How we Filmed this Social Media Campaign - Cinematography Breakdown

One very important reason why this project looked so high quality are the plugins for MotionVFX. Not only did I use a lot of the plugins for this project, but I've been using the plugins on my YouTube channel and all of my commercial work for years.
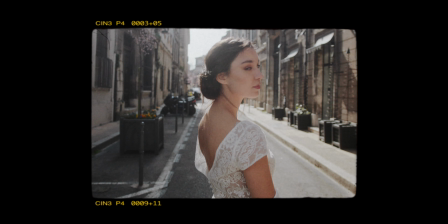(8:22)
From cinematic titles, motion graphics, film overlays, and even 3D tracking,
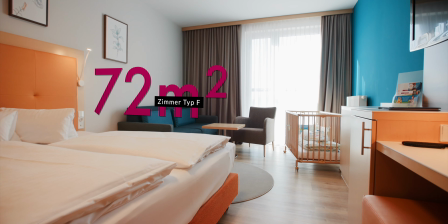(8:28)
MotionVFX has everything you need to level up your video editing.
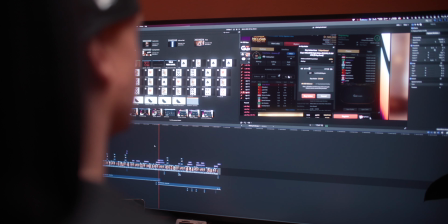(8:32)
Not only are the plugins easy to use, they're also fully customizable, so you can just adjust them to whatever your client wants.
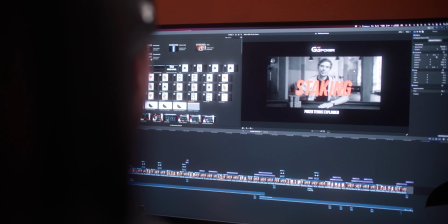(8:39)
You can also adjust a lot of the plugins for horizontal as well as vertical mode,
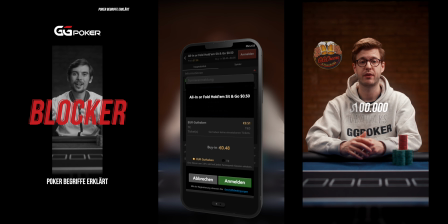(8:43)
which was invaluable for this project to keep a consistent look throughout the entire ad campaign. And just like I said, I've been using their plugins for years on this channel and all of my client work, so I was really happy for them to reach out and ask to sponsor this video,
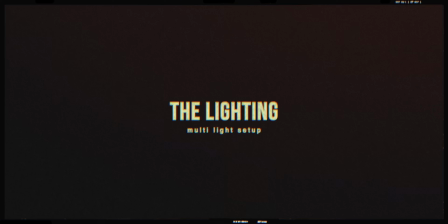(8:58)
and I will put some links to my favorite personal plugins down in the description below. Now we can already move on to the part of how we lit this scene, and this is for me always the most exciting part. As I've already mentioned, we had a couple of light sources that we couldn't control, mainly the huge window on our camera right.
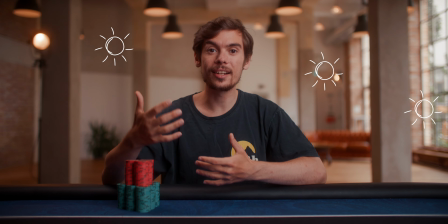(9:16)
This was a really nice diffused light that was filling up the room and made everything look really natural. The light coming in from the outside changed a bit between 5600 Kelvin all the way to maybe 7000 Kelvin, depending on if it was cloudy outside, raining, or if there was just the pure sunlight coming in.
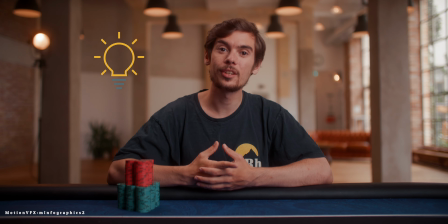(9:35)
To make our scene more interesting, we added some color contrast by powering up all of the practicals in the room. Those were all tungsten light bulbs, and their color temperature ranges between 2700 Kelvin and 3200 Kelvin,
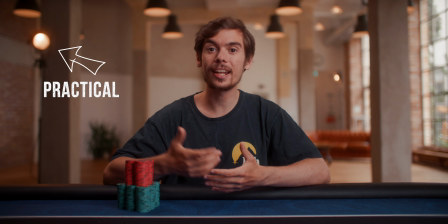(9:48)
and we couldn't control either the intensity or the color temperature. We also found this old film light that was already in the location, so we decided to also place it in the background to make the whole scene a bit more interesting and also add motivation for our hair light.
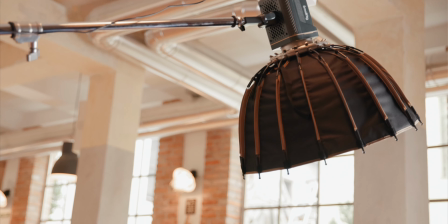(10:02)
Speaking of hair light, to separate our subject from the background a bit more, we used a COB light with a small parabolic softbox.
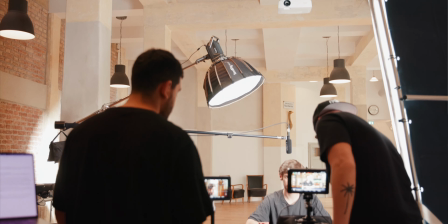(10:10)
The light that we used here is a SmallRig RC120B, and this is a COB bicolor light, and this came in really handy because we wanted to make it look like the light is coming from our practicals in the room,
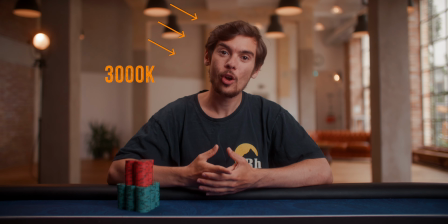(10:22)
so we could set the color temperature to 3000 Kelvin and therefore giving off this warm rim light to our subject. And for our key light, we wanted to make it look like our subject is being lit by the window on our camera right.
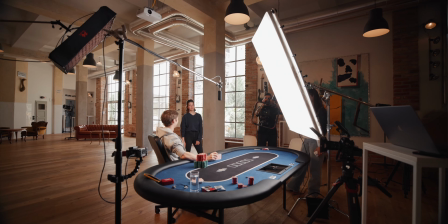(10:35)
In order to achieve this, we needed a big soft light source, and here we used my Intellitek Mega Light Cloth 2.0.
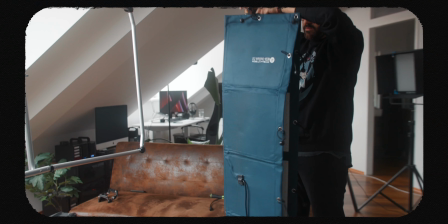(10:43)
This is a 3 by 4.5 foot light mat, and this one is incredible and I use it on a lot of my shoots,
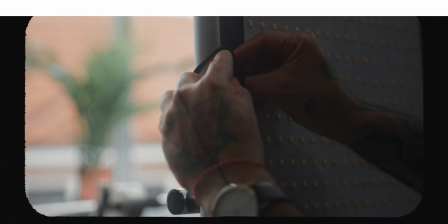(10:49)
and I have a full review on my channel if you're more interested about this light mat. We placed our key light in a 45-degree angle towards our subject,
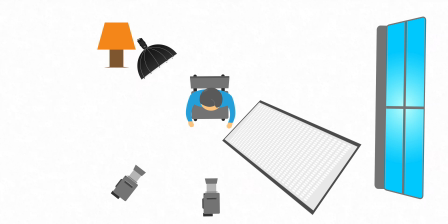(10:57)
and this gave off the illusion that the light is wrapping around from the window lights outside.
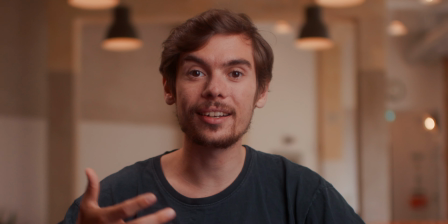(11:03)
This also gave us a really nice highlight to shadow roll off, creating this little triangle of light on the dark side of our subject's face.
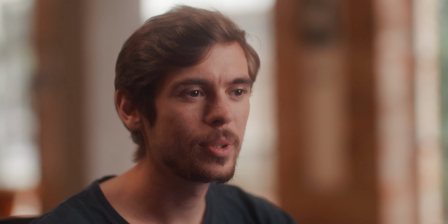(11:10)
And this is also called a Rembrandt lighting. To sell the illusion of him being illuminated by the window light coming in even more, we set the color temperature of our key light to 5600 Kelvin, and we also set the white balance of all of our cameras to 5600 Kelvin.
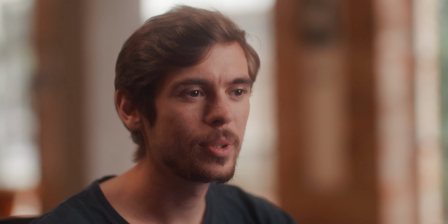(11:24)
And with this we created this natural looking key light that also matches the color temperature from the window light spilling into the location.
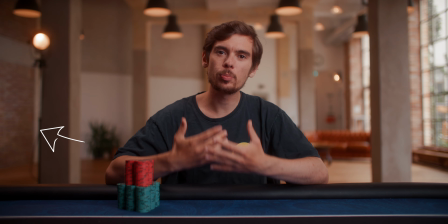(11:31)
On our camera left we had this really nice brick wall, but it was a little too dark because there wasn't enough natural light coming onto our wall, and we wanted to raise the exposure here a little bit,
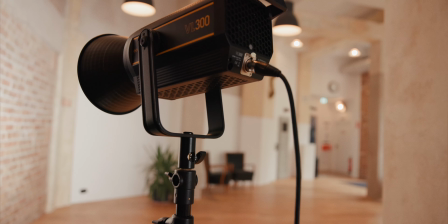(11:41)
so we added another light. Here we used a Godox VL300 with just a reflector, and we pointed it directly towards the wall, therefore raising the exposure. And this was it for the lighting. Relatively simple but very effective, but our location also played a huge role into this.
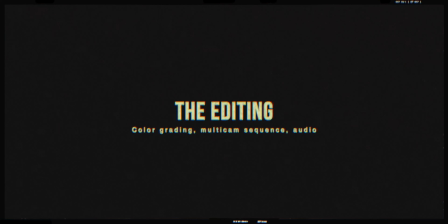(11:57)
Last but not least, let's talk a bit about the editing, and let's start with the color grading. Since we knew we had to edit more than 140 videos, we wanted to make it look as good as possible in camera already, with lighting and set design.